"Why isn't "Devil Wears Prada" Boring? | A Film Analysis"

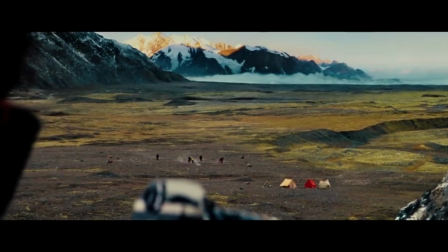0:04 Cut.
Audiences get bored very easily.
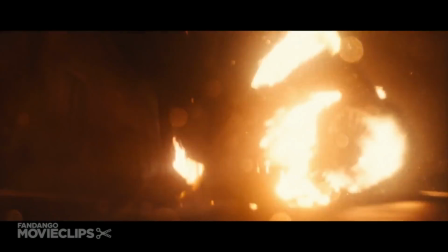0:10 If there's not something blowing up in their face or an intense emotional discussion going on screen, love is absolute.
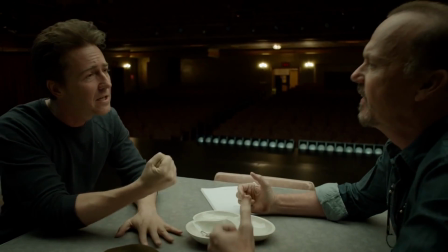0:16 Yes! Yes!
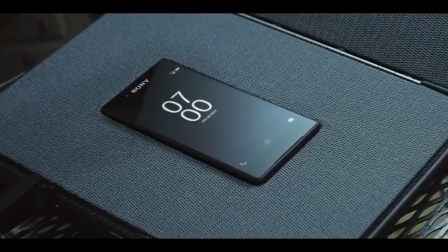0:18 The kind of love that I'm talking about, it is absolute! you'll probably see half the audience glancing down at their cell phones for something else to look at.
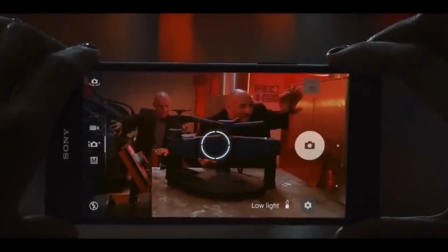0:26 I can see you.
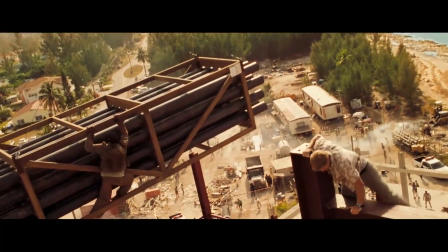0:27 Filmmakers are tasked with the job of taking us from one wildly awesome place to the next without losing our interest.
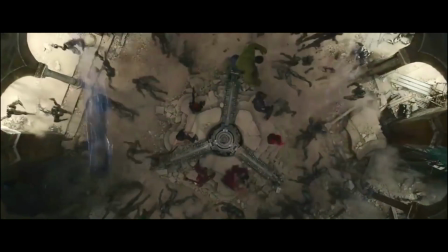0:36 To make these jumps in time and space seamless, directors must cleverly use an almost invisible tool: transitions.
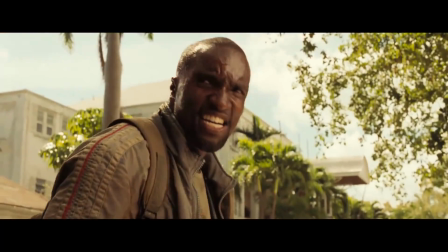0:43 A transition is simple. It's moving from one shot or scene to another.
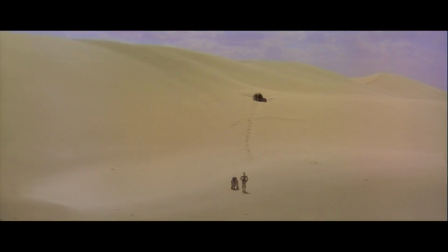0:49 Now, the words transition and editing in reference to film are often used to mean the same thing.
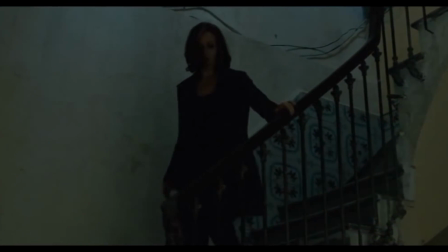0:55 For the needs of this video, we're going to focus more on the transitional side of editing.
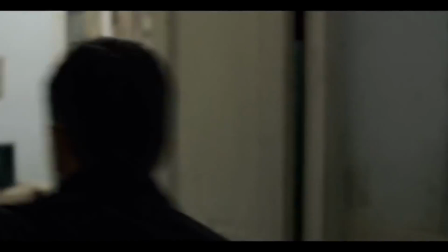1:01 Which brings us to a very important question.
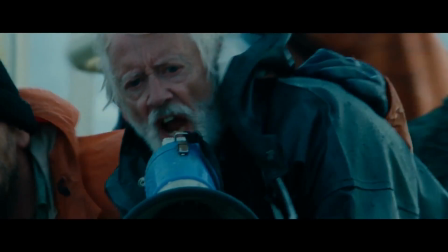1:04 How does a filmmaker make movement between one time and or place interesting?
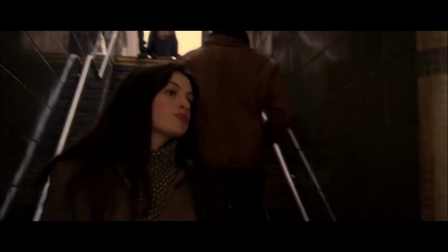1:12 One example is the movie The Devil Wears Prada.
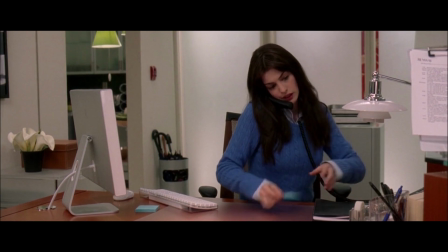1:15 It's about a smart new college graduate who lands a job as an assistant to the demanding editor-in-chief of a high fashion magazine.
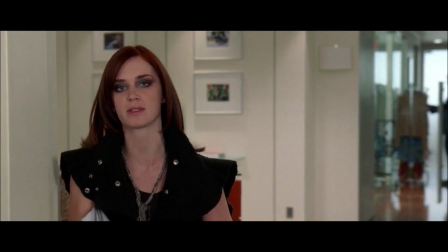1:23 If the graduate, Andy, can survive an entire year with Miranda, she will be given the opportunity to work at any paper she wants.
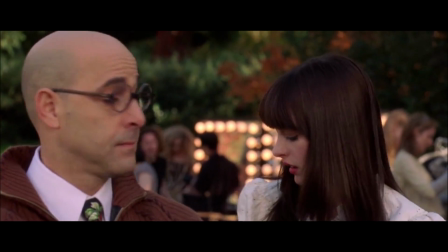1:31 But we don't have time to wait an entire year. Transitions to the rescue.
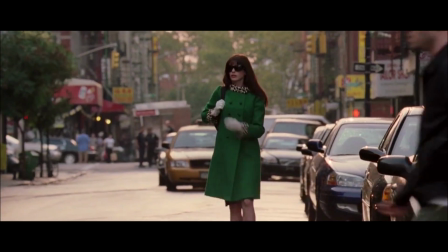1:39 Let's take a look at this scene. Andy has already been working for Miranda Priestley for a few weeks,
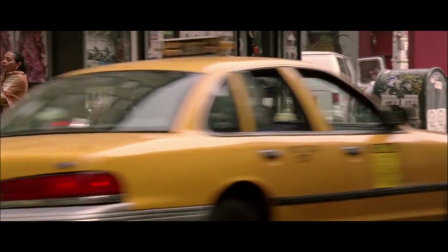1:44 and she's decided to amp up her personal clothing style in order to be less of an eyesore to her boss.
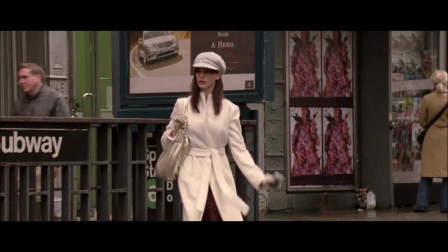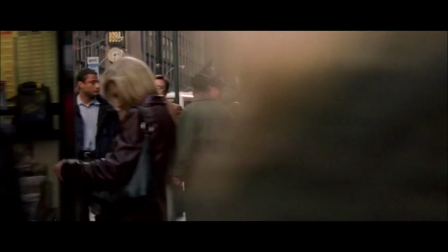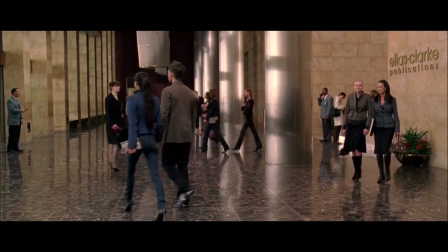2:01 Okay, so what exactly is this? It's not a one-shot that we see in many Hitchcock films,
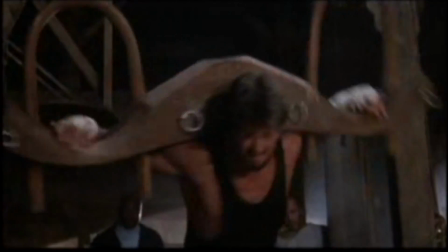2:07 and it definitely isn't a typical montage or match cut that we are used to receiving in most narratives.
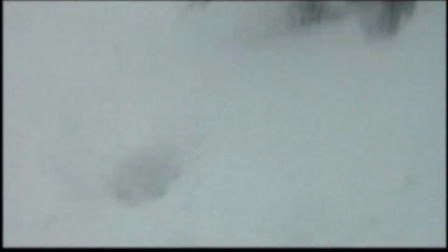2:13 A match cut is a transition that matches either actions,
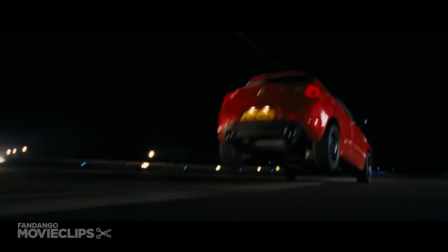2:18 sounds, movement, or all three between two different shots or scenes.
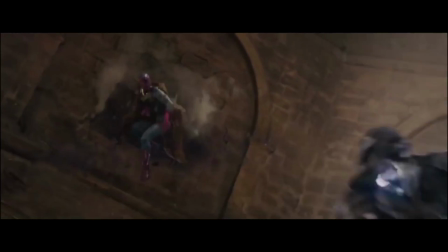2:24 In a similar way, cutting on action does the same thing, matching the action of one clip to the next one after.
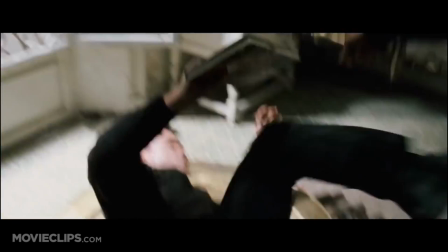2:31 We see this in a lot of action movies.
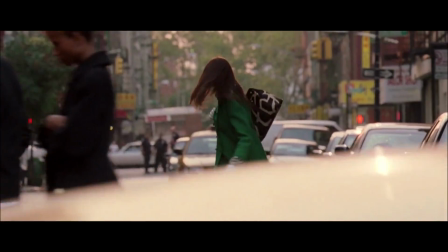2:34 Back to The Devil Wears Prada, this is matching on the action and cutting to it, but there's still a minor difference between the shots.
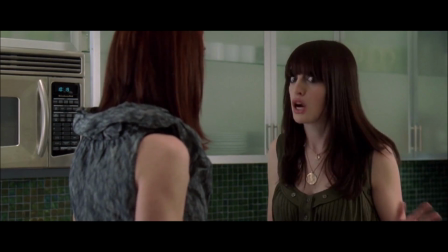2:43 Her clothing. Seeing that this movie is all about style, the director, David Frankel,
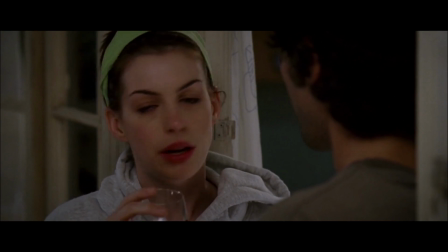2:50 decided to use the clothing the characters wore to show off their emotional states and growth.
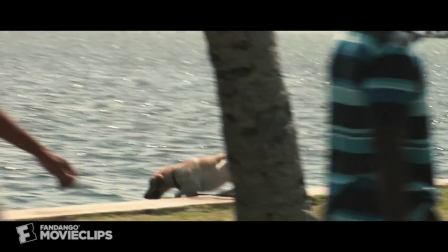2:55 David Frankel is also no stranger to the art of montage.
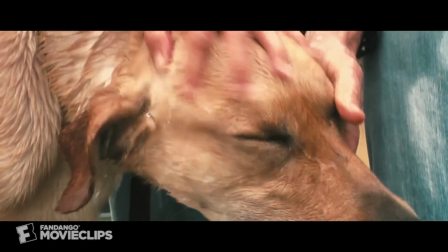2:59 In other movies he's directed, he uses them extensively to get across large spans of time.
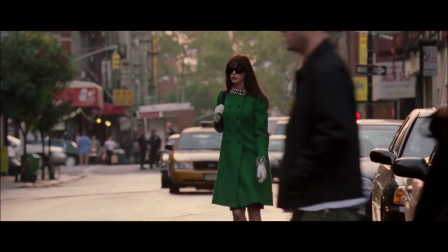3:04 So it's no surprise that you see a fashion montage here. Only we were missing one last thing.
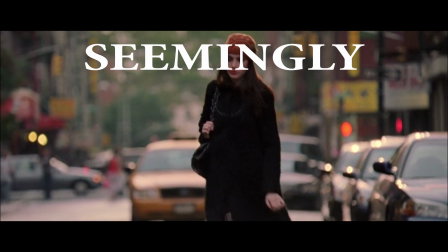3:11 It's seemingly all one shot.
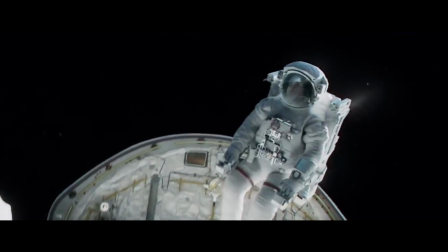3:14 A one shot or a long take is simply a shot that is seemingly a long,
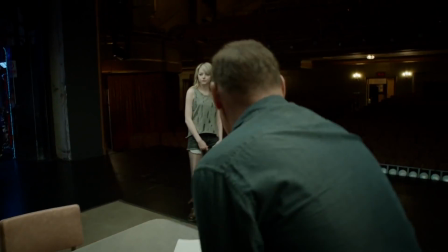3:21 uninterrupted take that can, at times, take up an entire scene, or in the case of Birdman, an entire movie.
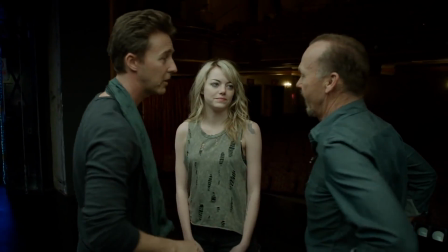3:29 That's Sam, my daughter. Oh, your daughter, wow.
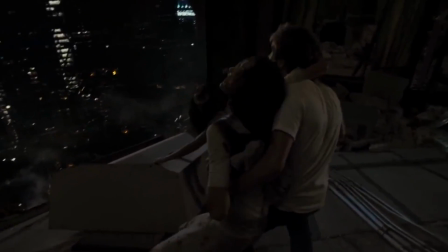3:32 When directors can't achieve the shot they want in one take, they'll often hide transitions through whip pans,
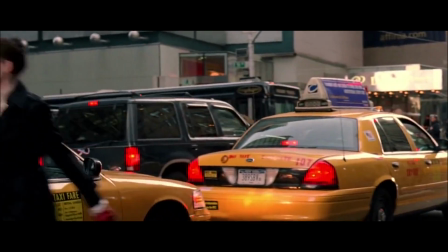3:39 turning the camera quickly and blurring the transition between the shots, or having vehicles, people, or objects pass through the shot,
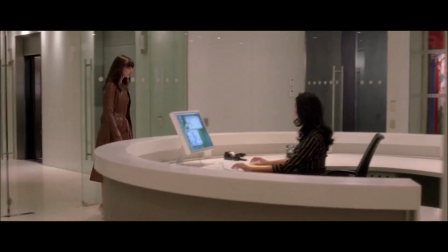3:46 thus successfully hiding the cut. David Frankel is obviously a fan of the latter, while it may not be as blatant as it is in Star Wars.
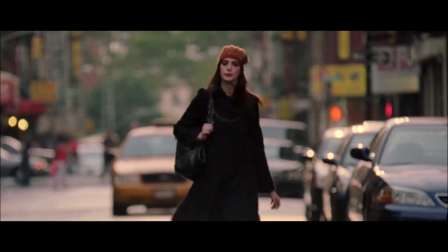3:58 The transition used here is a simple wipe, a transition that is in even the simplest editing programs,
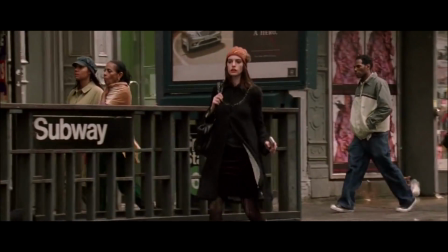4:05 cleverly hidden with some in-camera trickery.